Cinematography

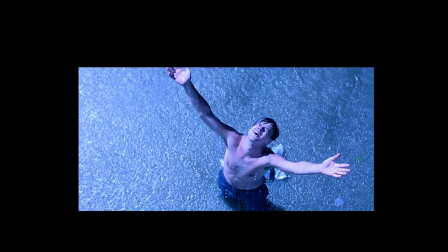20:35 But his movement, and of course we don't see the movement, we see the result of the movement, the fact that it's raining. There's a kind of cleansing going on here. And this is a character who had just, and you can just kind of see in the background evidence of where he emerged from.
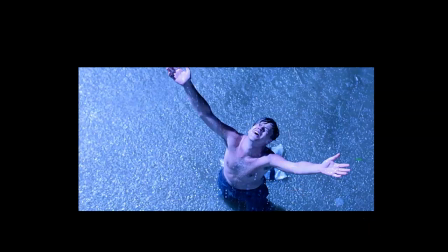20:53 He was just in the earth. He had just escaped from prison. And so this sense of freedom, the sense of space between him and the sky, the air, is kind of suggestive, not of insignificance because we're looking down at him, but rather freedom.
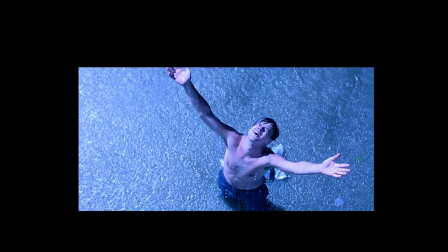21:12 So it's not a rule that is chiseled in stone that if the angle is high, you're going to be considering the character insignificant.
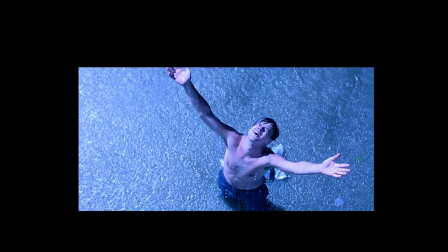21:24 If the character is farther away than Tim Robbins is here, we might think that's more likely and in dingy surroundings as opposed to in this kind of refreshing, cool rain, again, differently as well. But all things considered, when you look down at a character,
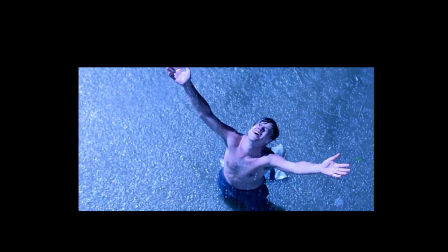21:44 you look down on a character psychologically as well.
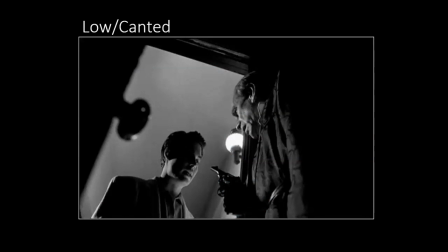21:49 So moving on, I want to talk about the canted angle. And this is, again, we're using a low angle, but with the canted angle, what you do is you turn the camera from its tripod so that it's creating these diagonal lines.
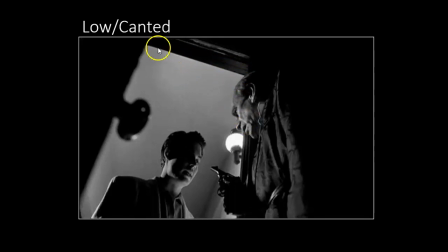22:10 Usually these lines are horizontal and parallel to the lines at which we're used to seeing things. We're not used to seeing things tilted like this.
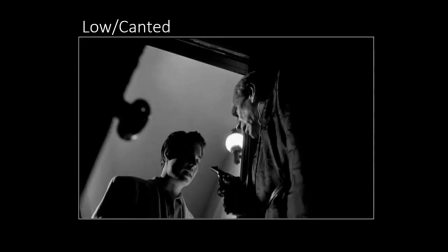22:23 And so, of course, what happens with the canted angle is it creates a sense of instability.
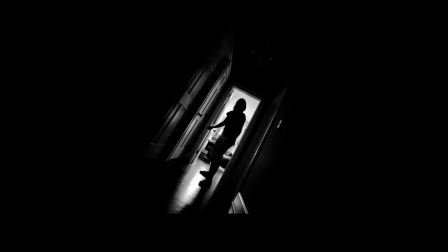22:30 Here's a shot from the film, what is it? Don't Breathe. And the camera is very obviously canted, and the lighting, again, bringing in these aspects. There's very little information here, actually, right, in terms of mise-en-scène.
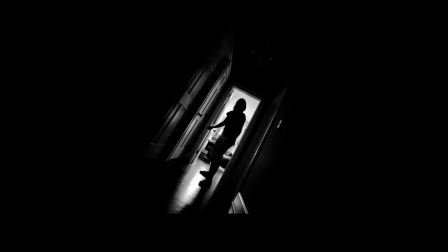22:47 But the camera is really strongly canted. The backlight is the only light that's in evidence. And so the character is silhouetted and obviously, or perhaps not so obviously, in danger.
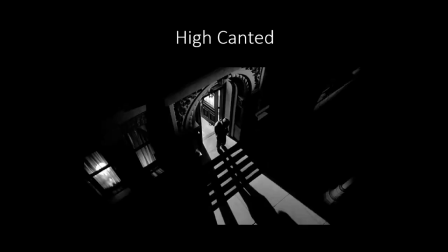23:03 But certainly surrounded in darkness. Here, moving from a low canted angle to a high canted angle. This is from the Coen brothers film, The Man with No Name, which is really a great film that was shot in color, and then they desaturated it to present it in black and white.
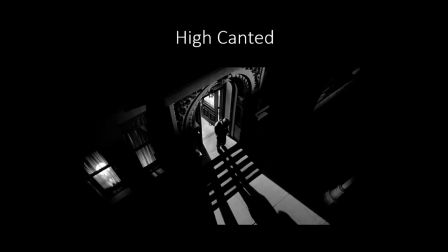23:22 Their idea was to create a contemporary film noir. But really, this is why black and white film is so interesting. It's so stark. The detail just seems written in light.
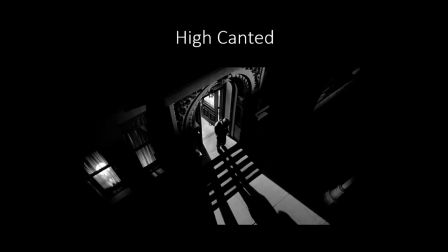23:37 It's just beautiful stuff. And so again, you have a canted angle. So you have these strong diagonal lines and this strong sense of backlighting. And this is a world of mystery as well. And so I strongly encourage you to take a look at some of the film noirs,
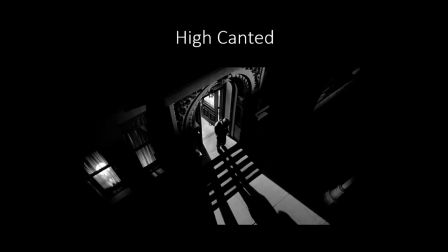23:56 or even this film, The Man Who Wasn't There, which stars Billy Bob Thornton. And it had mixed reviews, but I'm kind of fond of it.
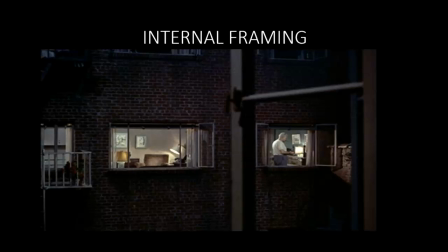24:07 But in any case, want to move from that to internal framing. Internal framing is simply when the mise-en-scène is arranged so as to construct frames within the frame.
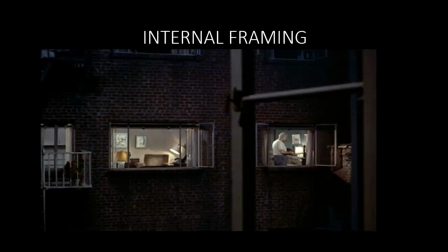24:21 And so we've seen that already with that shot from Don't Breathe, right, where the woman was silhouetted against the door frame. Here, from Rear Window, we have these mini screens in the film from which the character
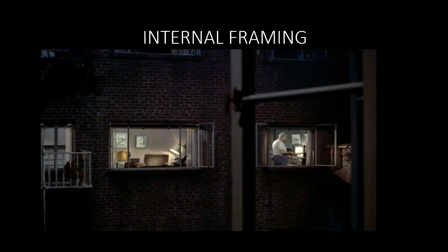24:37 played by Jimmy Stewart, watches action in his apartment complex unfold.